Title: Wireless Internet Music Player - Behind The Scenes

Hey guys, so I wanted to kind of give you a quick behind-the-scenes look of how I shoot my intros, what I put into it.
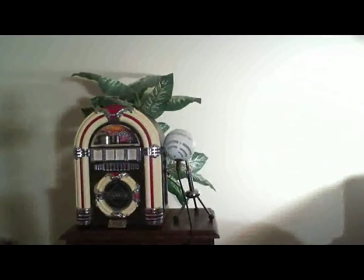(0:08)
The first thing that I do is I start off with a script that I just write down. You can type it out or whatever. And since I don't have like a teleprompter, I just end up memorizing what I have to say. And that's the beginning. And then once you have that, you can start conceptualizing and setting up what you want the introduction to look like. You can write yourself notes as to what you want, the action you want going on.
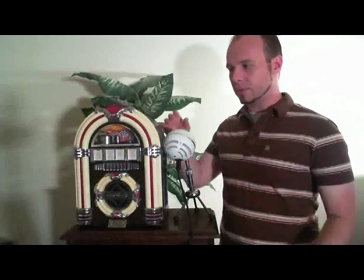(0:38)
And what I have set up here is just since I'm doing something that involves older kind of retro stuff,
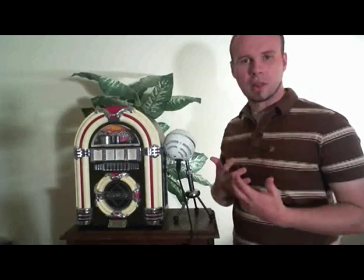(0:46)
I wanted to give kind of a, just like a classical-like feel to the introduction.
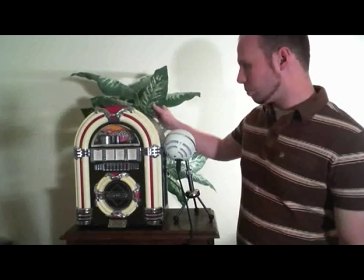(0:52)
And so I got this little plastic, fake plastic plant behind it.
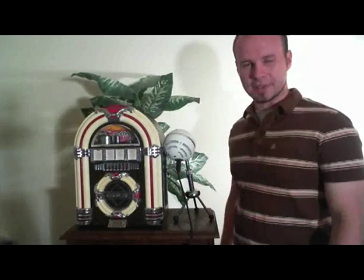(0:58)
I got my microphone setting up beside it just because it has that feel. Even the shirt I'm wearing kind of gives that feel.
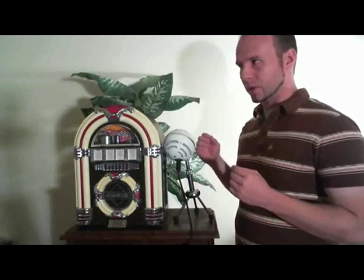(1:04)
So you don't want to have like random stuff that doesn't quite fit
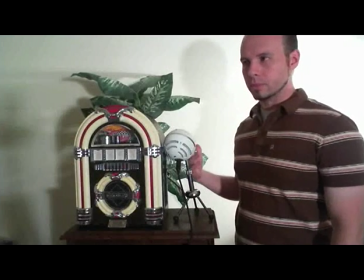(1:09)
in the shot unless it's meant to be there.
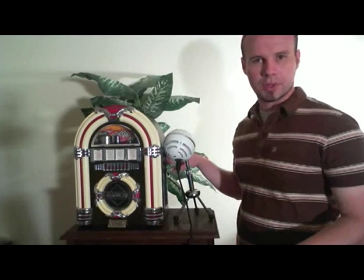(1:14)
Just because it detracts from what you're saying, people will be focused on that random useless object instead of what you're doing. A lot of questions will come up, and it will kind of be counterproductive as to what you're trying to do. And then some of the other stuff that you want to kind of keep in mind is,
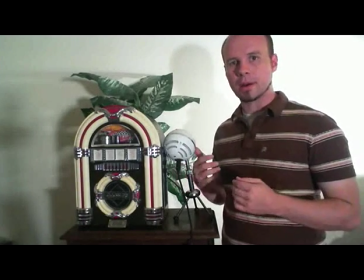(1:36)
well, like my microphone here, you want to make sure that your audio gets picked up and there's not like this echo, which a lot of videos are. Normally, when I have my HD camera, it has an audio input, which is one of the main reasons I bought it. So I actually have like a little lapel mic that you can see in some of my video introductions that I can just clip on and move around freely.
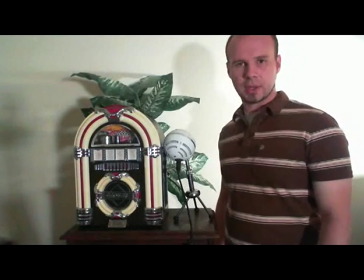(1:58)
But until I get that back, I have to use this microphone that I got hooked up to my computer. Another key thing that you want to pay attention to in your video introductions is lighting.
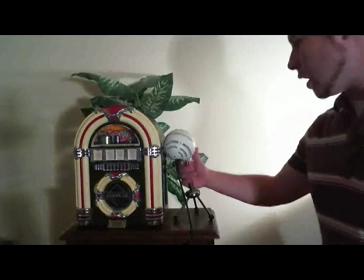(2:16)
What I have here is just two lights, they're actually flood lights because I got them for cheap.
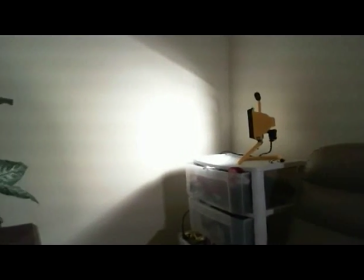(2:24)
And there's one right there that's pointing at the background because I
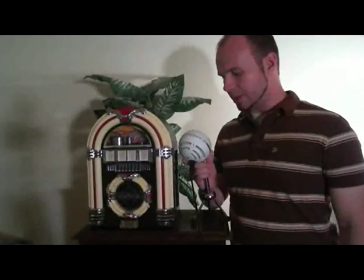(2:31)
want to kind of diminish the shadows behind me.
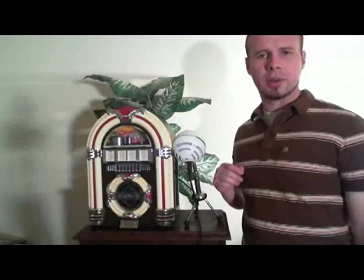(2:37)
So I've got one pointing directly at the background. And I've got another one right over there that is for the foreground light.
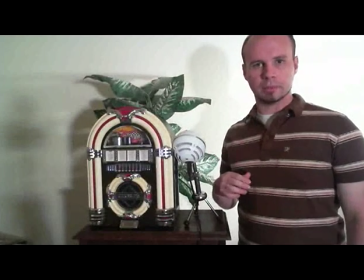(2:44)
Generally you want to have more, but this is just a very basic setup.
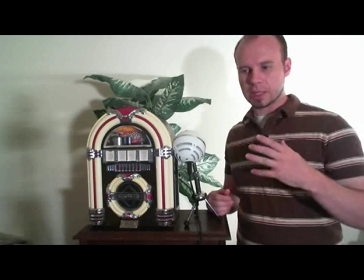(2:50)
just one up front lighting me up and one behind to kind of counteract the shadows.
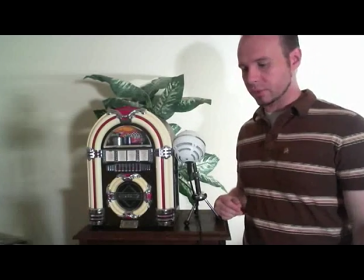(2:56)
It's not doing that good of a job as you can see but given the limited space I've got it works fine. So that's something else that you want to pay attention to.